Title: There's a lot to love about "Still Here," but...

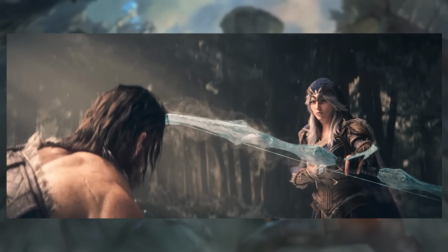(12:13)
Ostensibly, they then developed, like, a real love and affection and a real relationship with one another kind of thing. But Riot has never fucking explored it. Never given us any stories, never given us any, which I think is a fucking bummer, first of all, because Ashe is kind of a popular and important character.
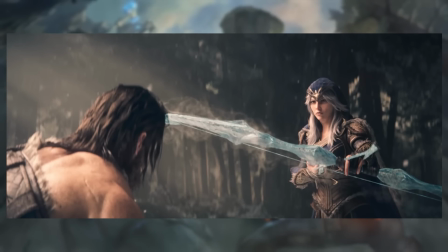(12:29)
And second of all, that seems like a real fucking interesting story that I'd like to hear. Riot, please, if you fucking care to update your goddamn champions and take care of your goddamn lore instead of rebooting it. Oh my god, I'm still salty about the arcane thing. We'll deal with that later. Anyway, also, character design.
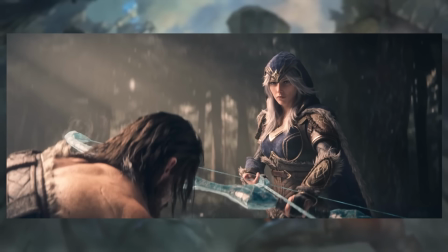(12:48)
Ashe's character design here, since people are going to be asking me about it, Ashe's character design here seems to me to be like a modified version of the one she has in Legends of Runeterra,
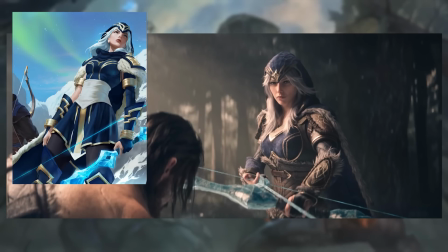(12:57)
where she also, like, that, it has mostly the same sort of aesthetics, but here it's rendered in this, like, highly realistic style, this leather corset thing with, like, leather pauldrons and plates. The Runeterra design has more metal, I think, if I remember correctly.
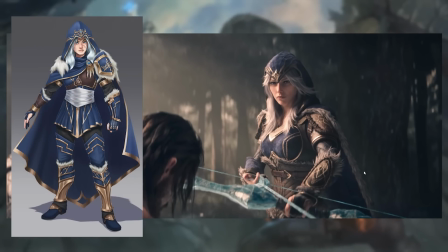(13:11)
And it's not too dissimilar to the redesign that I made a couple of years ago also, for Ashe. Not that I think they've taken inspiration from me, rather that these are fairly obvious updates for her character design to make her look like she,
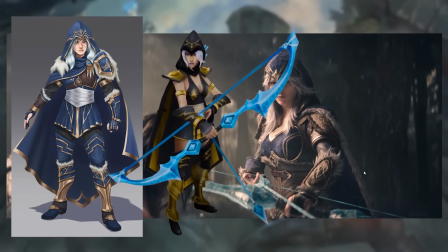(13:24)
you know, belongs in a place that is frozen most of the year and fucking cold, rather than she's running around in a sunny forest because she's an elf ranger, because that's what Ashe is. She's a direct copy of the Drow Ranger from Warcraft 3. Right, where were we? Storytelling, yes.
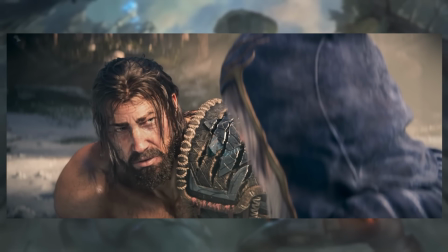(13:42)
I like the storytelling here. I like the use of, like, the color, that Ashe literally brings the color back into his life, that she literally, like, lights up his world.
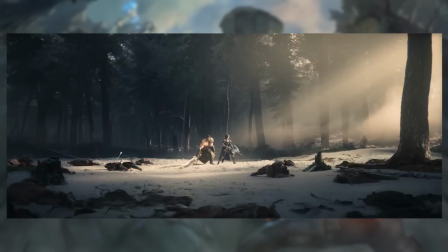(13:49)
She is the light of his life. And that gets its final coda here.
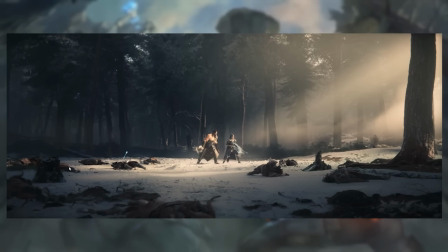(13:53)
As we see this shot here, like, Ashe has brought the light, but it's still pretty fucking dark all over the place.
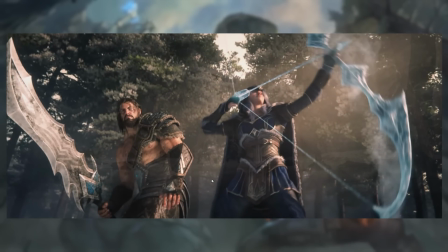(13:59)
And right there,
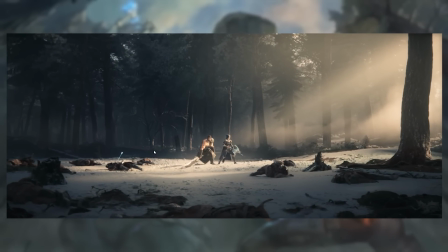(14:01)
they repeat the trick from the start of the thing, right? Where, like, at the start of the thing, Tryndamere is looking up and he sees this figure sort of hazily in the background of the whatever, and, like, he can sort of barely make out who they are.
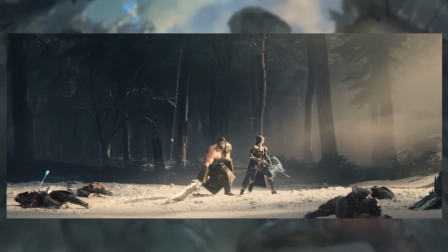(14:18)
And then here, and, like, it could be Ashe, it could be Lamb, we don't know, we can't tell, and they do the same goddamn thing right here.
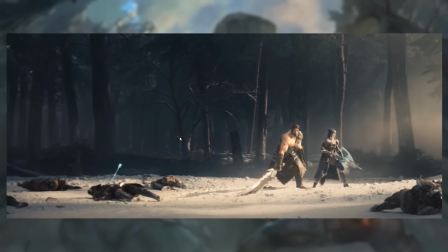(14:27)
Pay attention to the figure back there, moving around, where you have these 2 little sort of glinting bits of light, where it's like, oh, is that Is that Lamb, like, still sort of hanging around the edge?
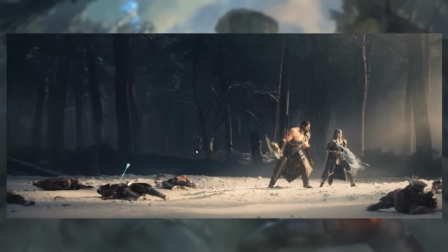(14:38)
Or, oh, it's a Winter's Claw? Yeah, it's a Winter's Claw. Okay, it's Winter's Claw Warriors.
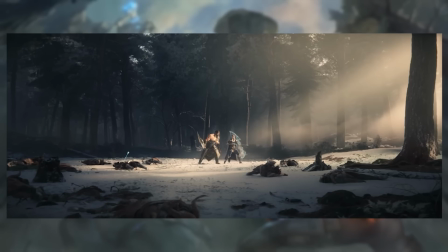(14:43)
Like, they sort of pull the same little bit itty-bitty subtle trick, and I really like that. I think that's really cool.
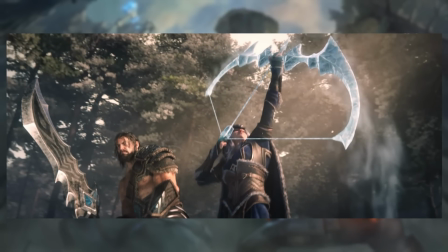(14:48)
But anyway, what Ashe does when they're confronted with, oh shit, we're surrounded still by Winter's Claw Warriors,
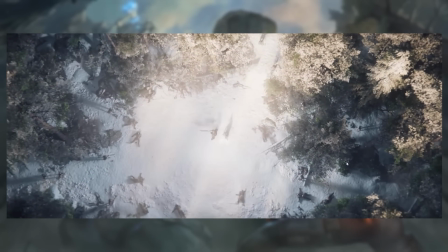(14:53)
and you can kind of see them approaching out of the edges here, is that she fires a Hawk Shot,
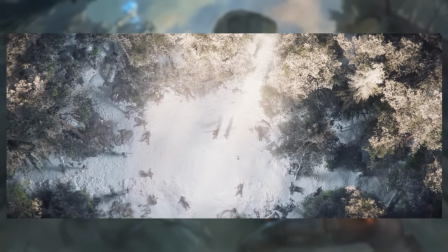(14:58)
and she lights up the world. Because Ashe lights up the world, she pushes back the darkness, right? She pushes back the shadow of death, and that's sort of where we leave it, like this. Like, I'm still here, I have survived, I have not succumbed to death.
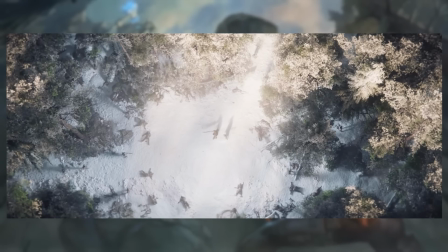(15:11)
Great bookends. Like I will say, for everything that I'm going to be criticizing about this short, the Tryndamere Kindred Ashe section is really fucking good in terms of storytelling. Like, it's a really, really effective, like, setup and, like, exploration,
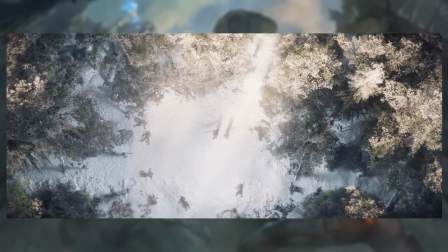(15:28)
and then a payoff at the end with this, like, very clear visual language that, like, this is what the light means. This is what, like, the warmth of color means, and, like, that's where we get the exploration of what it means for Tryndamere to have his battle rage, right?
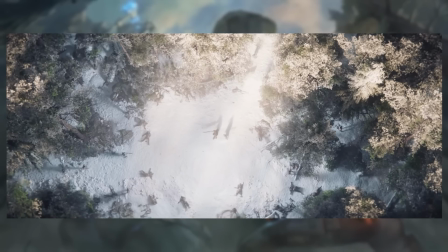(15:41)
Like, to be the Undying. It's not a good thing for him. It's not nice. He doesn't like, it's not something that he enjoys, being the Undying, but it's, like, a burden that his love for Ashe helps him to lift and deal with. And I think that's excellent.
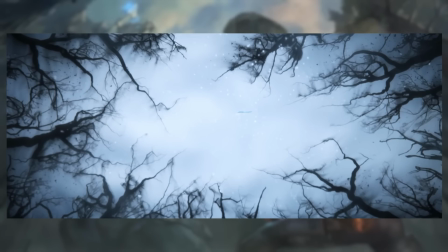(15:55)
Like, some very good visual storytelling here. Anyway, let's talk a little bit about the fight with Wolf and Lamb.
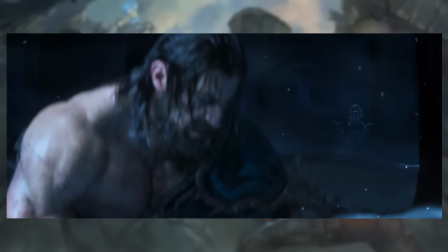(16:02)
Because it is, I still...
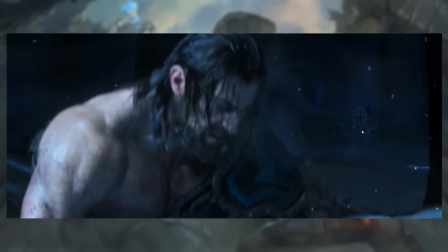(16:07)
the little trick where you can sort of see Lamb melt out of the shadows. Like, I think, again, no, I'm leaving that for the criticism section.